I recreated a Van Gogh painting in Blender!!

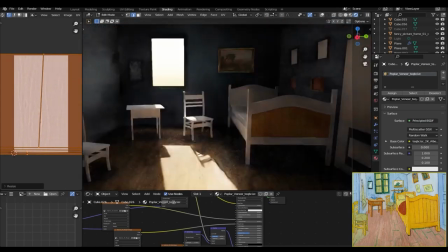For the chairs, the bed and the sidings, I used some wooden texture from polyhaven.com and for the mattress of the bed,
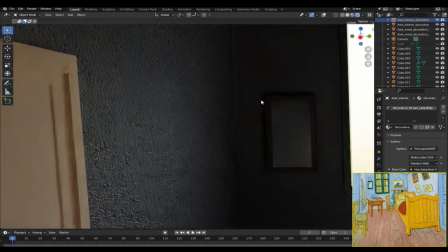I also used this fabric texture as it wasn't really that visible.
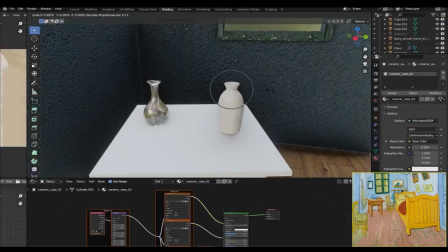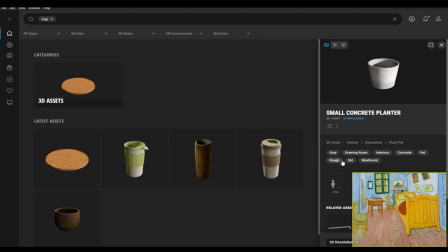And then for the wine bottles and the jug lying on the table there, I just grabbed some 3D models from Quixel Bridge and placed them there.
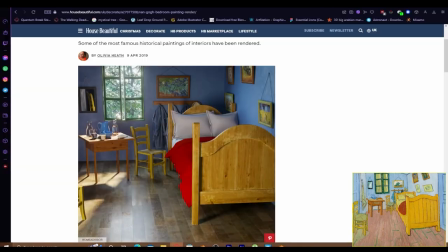And I also created the glass and that other thing, I don't really know what that is, I just saw that in a lot of reference images.
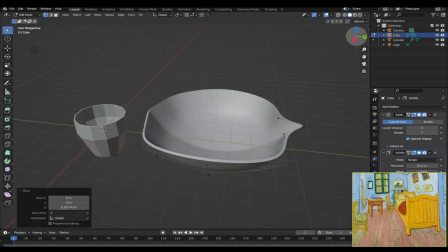I just created what I thought looked right and placed it there
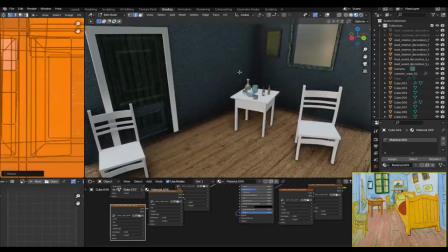For the doors, I tried applying the same siding material to them But that didn't really work.
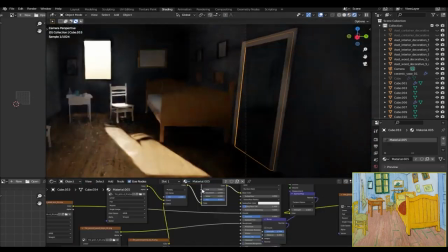So I replaced it with another wooden texture and change its color to green and while I was there I also added a bevel to everything
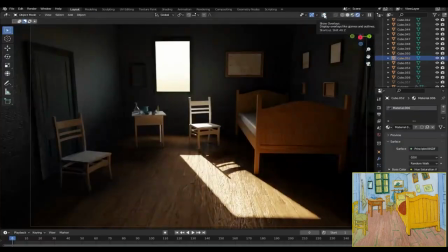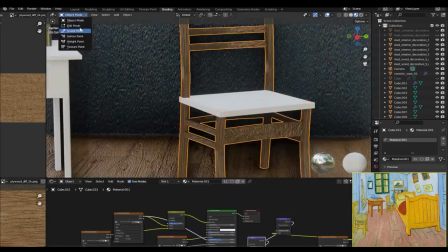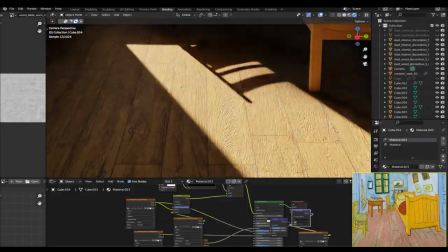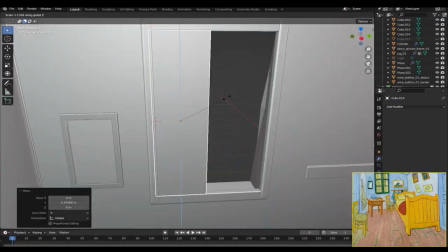And then for the window panels,
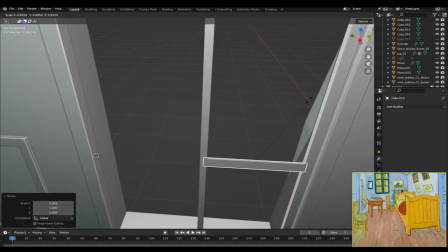I just created a cube inserted the faces in extruded them in Duplicated them along the Z axis and then copied them and rotated them to the other side as well
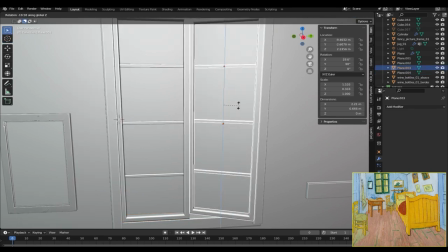and now this is an important part if you try to rotate the windows you will see that it rotates around its middle point so that means if each time you try to rotate it you will have to relocate it to get the correct position but to rotate them more accurately we can set
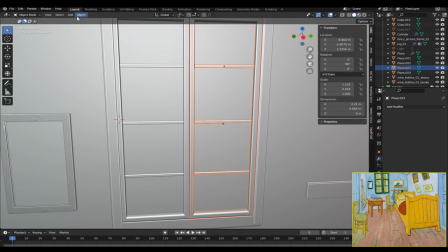the origin point of the window to the part that connects them to the walls to do that just select the 3d cursor place them where you want the origin point
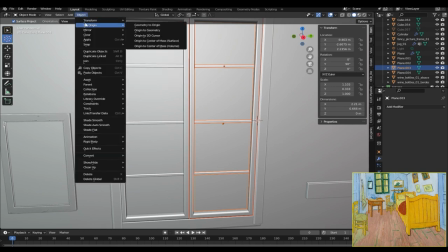to be select your windows go to object set origin set origin to 3d cursor and now if you rotate the windows it will
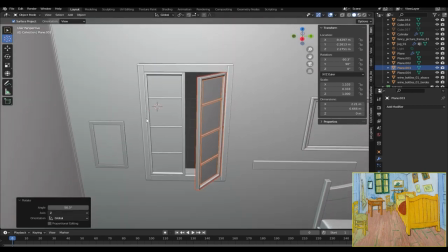move much accurately just like a window would And I also added some more details to the window panel as well.
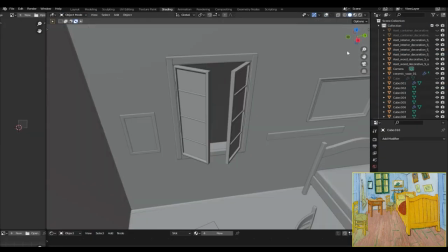After creating the windows, I selected the middle faces and applied a glass material to them.
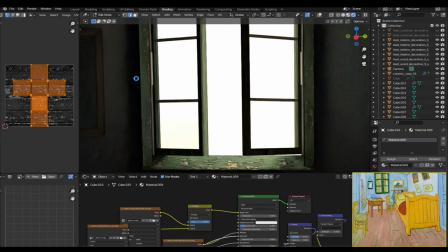I later found out that a principal BSDF works much better than a glass material because it allows light to pass through the glass just like it would in real life.
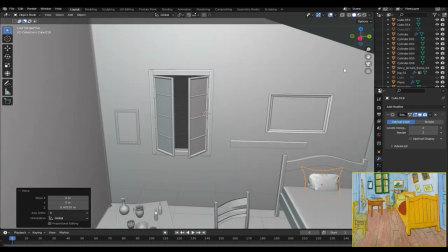And now it was time to add the pillows on the bed.
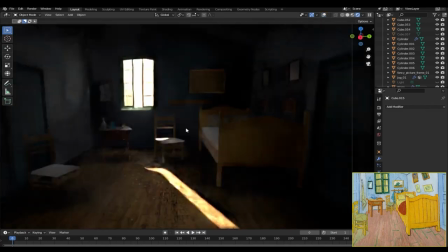So for the pillows, I just downloaded the 3D model, duplicated it, changed up the shape a little bit using proportional editing and placed it on the bed.
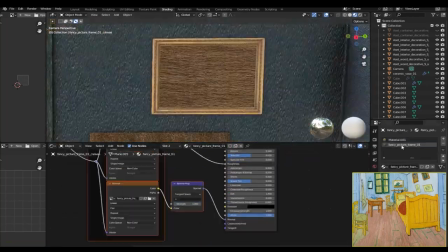I also added some paintings in the frames using an image texture connected to a bump map.
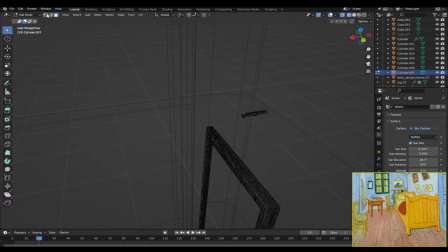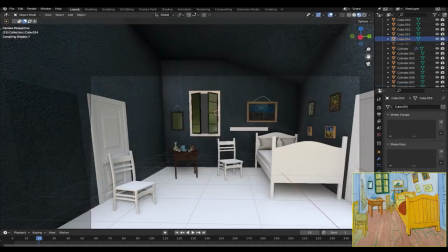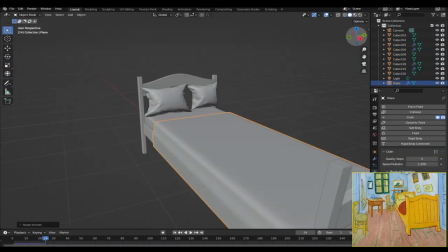Now to create the blanket on the mattress I just created a plane subdivided it a bunch of times and applied a cloth simulation
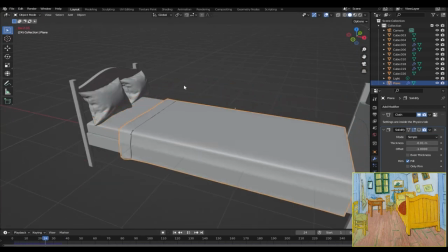to it and also added a solidifier modifier to give it some more thickness as without it it just looked like a thin bedsheet.
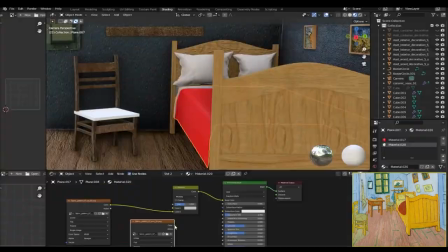And after creating the blanket I added some more details by using the sculpt tool and
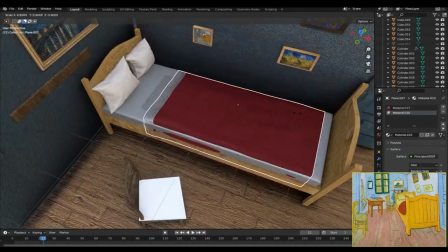for the blanket material I just used the same fabric material and changed its color to red.
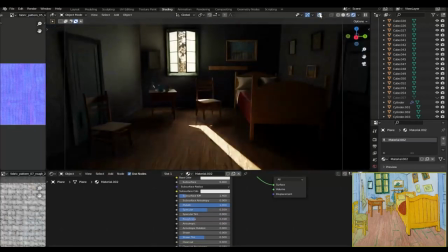And also the view outside the window was quite empty so to fill that I just used a tree model and placed it outside the window.
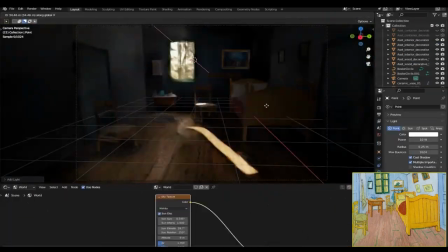I also added a subdivision modifier to the upper part of the chair and also changed up the aspect ratio.
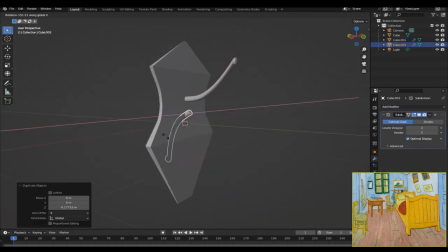And then I modeled the hook on the right side of the door and to create the cloth hanging on the hook I used a cloth simulation and instead
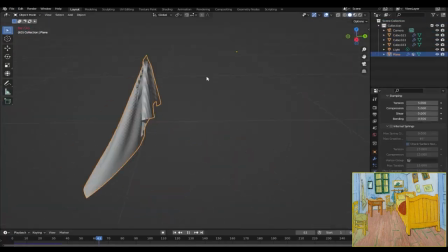of using the hook as the collider I just created a wet paint mask to tell blender which part of the cloth should be simulated and
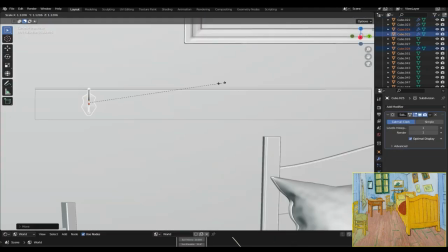which part should not be. I duplicated the hooks and placed them on the wooden thing behind the bed and I also
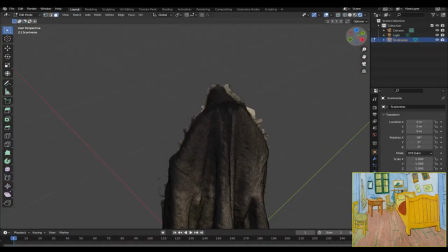downloaded some 3d assets of jackets which I had to clean up myself and place them on the hooks.
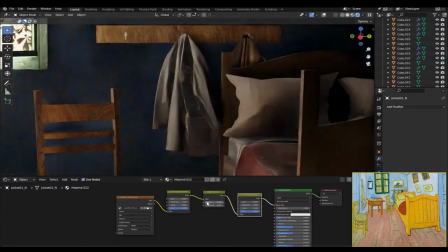I also used a hacked 3d model and hung it on the hooks as well.
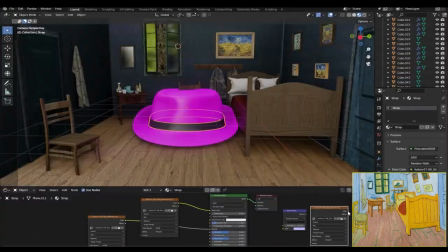And I also added a fabric texture to the cloth and a metallic texture to the hooks as well.